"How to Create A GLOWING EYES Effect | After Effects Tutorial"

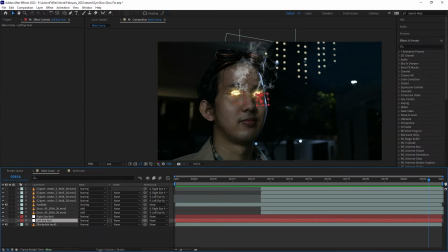(8:05)
So we want to pre-compose our smoke, but before we do,
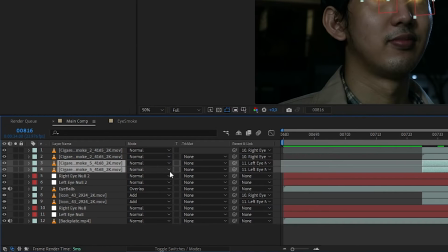(8:09)
let's duplicate our nulls and then redirect the parents of our smoke to that duplicated nulls.
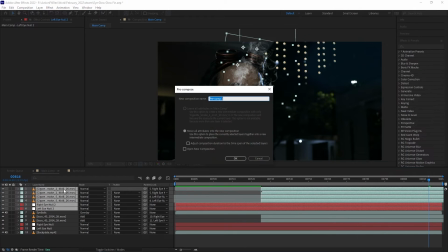(8:15)
And then let's pre-compose our smoke and the duplicate nulls together.
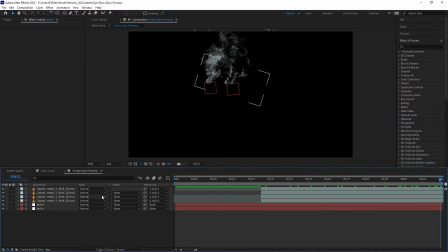(8:20)
Go inside the pre-comp, and then I want to add tint to the smoke.
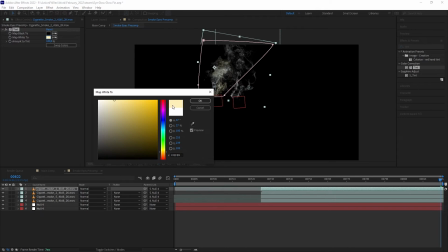(8:24)
And then on the white color, I want to set a bit of yellow color to make it look like the smoke is primarily being lit by the eye glow.
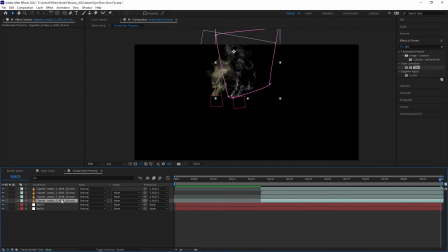(8:33)
And then let's duplicate the tint to all the other smoke. And then let's create an adjustment layer. And then add another tint and set it to light blue.
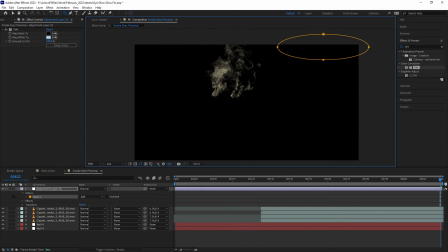(8:43)
And then let's create a mask on the right side here and feather it out. So now it's looking like there is a blue light hitting our smoke from the right side.
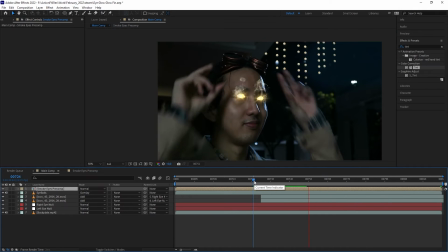(8:53)
Perfect. Now, let's go back to the main composition,
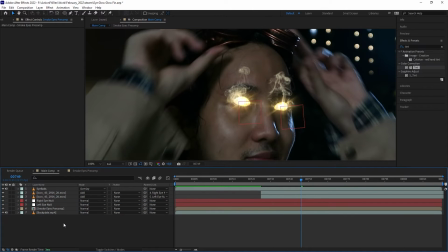(8:57)
and let's select the smoke pre-comp and put it below all the eyeball layers so the edge of the smoke blends more with the eye.
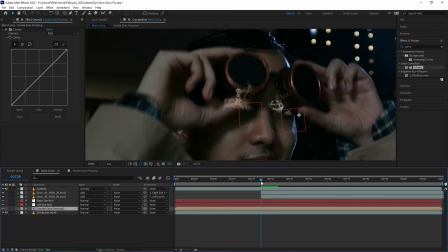(9:04)
And then we are going to add curve, and here, just when my eyes are still covered by the shadow, we want to darken it out. And then add keyframe,
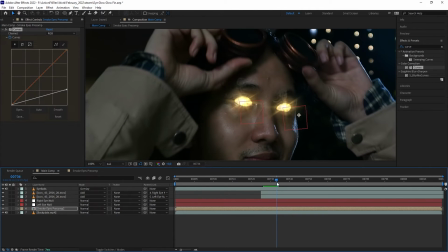(9:15)
and then we want to move to where the goggles is fully off, and let's brighten up the color back to normal.
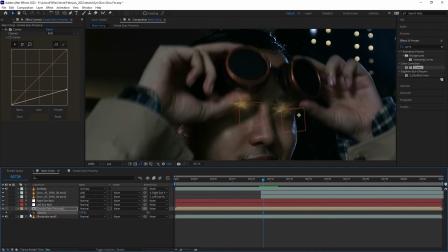(9:22)
Great. And then we want to animate the opacity as well to make the smoke fade in.
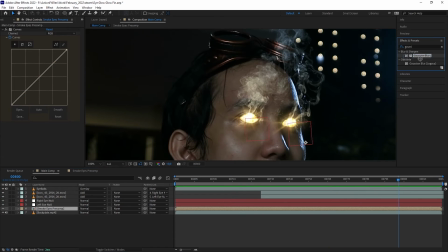(9:27)
And there we go. And then let's add a Gaussian blur to blur out our smoke a little bit so it's not too sharp. And then let's create a shadow. So let's duplicate our pre-comp here. And then on the bottom one, let's name it shadow.
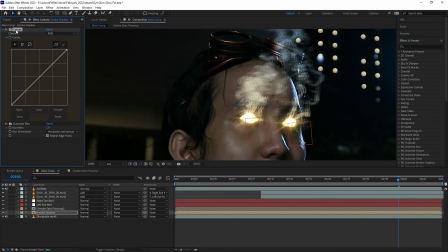(9:42)
And then let's nudge it to the side. And then we want to delete all of the effects on the duplicate and replace it with fill layer. And we want to set it to black. And then we are going to add fast blur and blur it out. And then let's lower down the opacity. Okay, awesome. So we have tackled the big stuff.
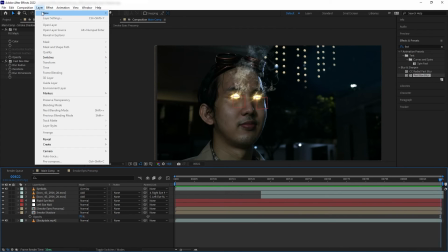(10:01)
Now let's add a little bit more to finish things up. Let's create an adjustment layer, put it below everything, but just above the plate.
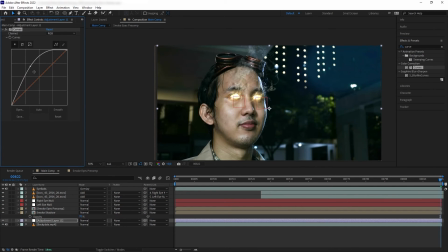(10:09)
And then we want to add curve, and let's punch up our middle tone here. And then also let's punch up the red and the green. Next, I want to create masks around my eyes and feather it up.
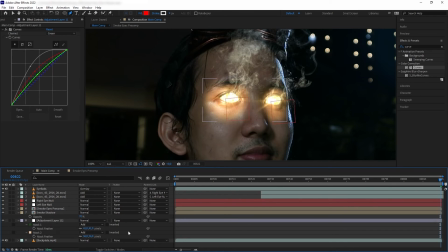(10:20)
So it's looking like there is an energy from my eyes that is seeping through the skin of my skull. And then I want to animate the mask to follow the eyes. And awesome.
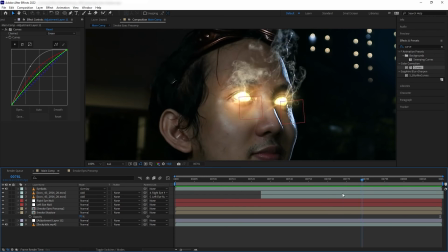(10:33)
So for the final part is, of course, we need to mask out my goggles and my hands here that are covering our elements at the beginning.
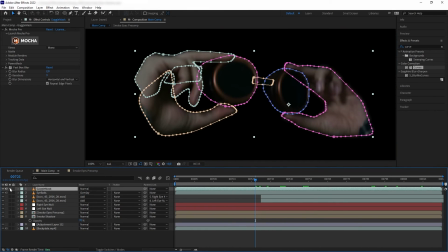(10:41)
So here is the mask layer of my goggles and my hands.
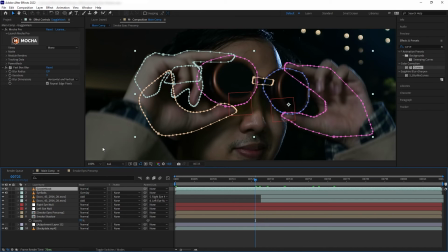(10:46)
I'm not showing you in detail on how I did the masking process because basically you can use anything.
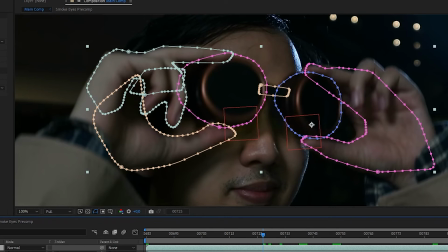(10:52)
You can use roto brush, you can mask it manually. However, for this, I did use Mocha to mask it, and the process is basically the same as the way I generated the mask for the eyeballs.
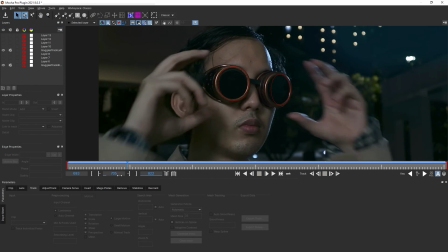(11:02)
So what I did is I tracked some parts of the goggles, which is the circle part of the lens, and then used that track data to parent a more elaborate mask that fits the shapes of the goggles.
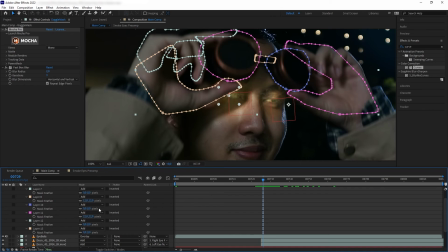(11:15)
And then I bring that mask to After Effects just like before, and then I increase some feather on the masks to make them blend better with the elements.
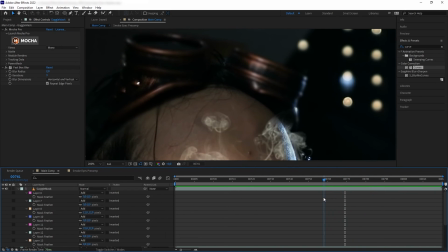(11:25)
One thing to keep in mind is to trim out this mask layer after the goggles is on my head, so the mask doesn't clip the smoke when it reaches that height.
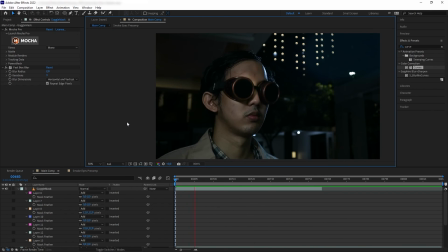(11:35)
And that was our shot. That was the tutorial on creating this eye burning, smoking, glowing effects inspired by the movie Scott Pilgrim vs. the World.
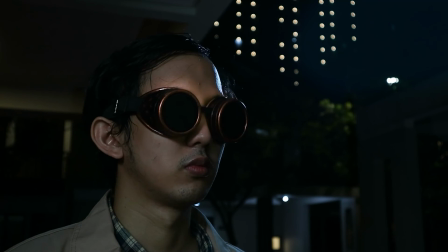(11:44)
Once again, if you want to purchase the assets that I used in this tutorial, you can check out our website at actionvfx.com.
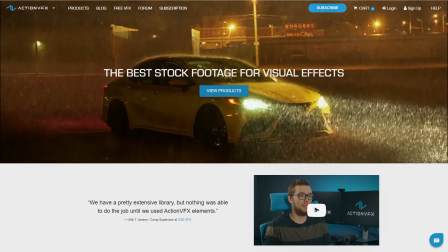(11:51)
At ActionVFX, we provide high quality VFX assets for your VFX needs.
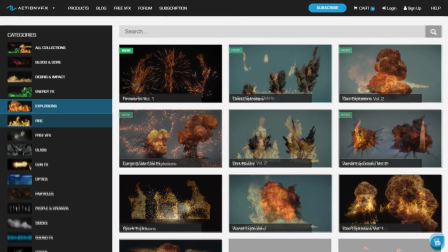(11:56)
We have fire, explosions, energy, and many, many others.
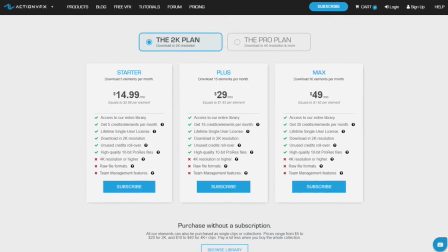(12:00)
You can also sign up for our ActionVFX subscription starting at the low cost of $14.99 a month.
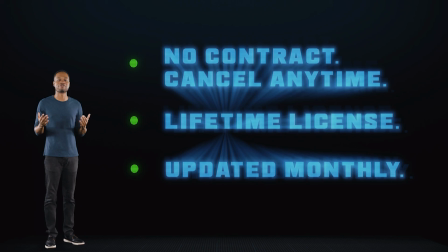(12:07)
This is the most affordable way to access our library, and you can cancel anytime, no contract.
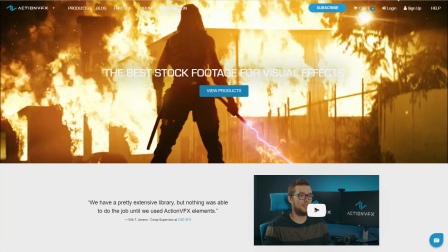(12:13)
Thank you so much for watching.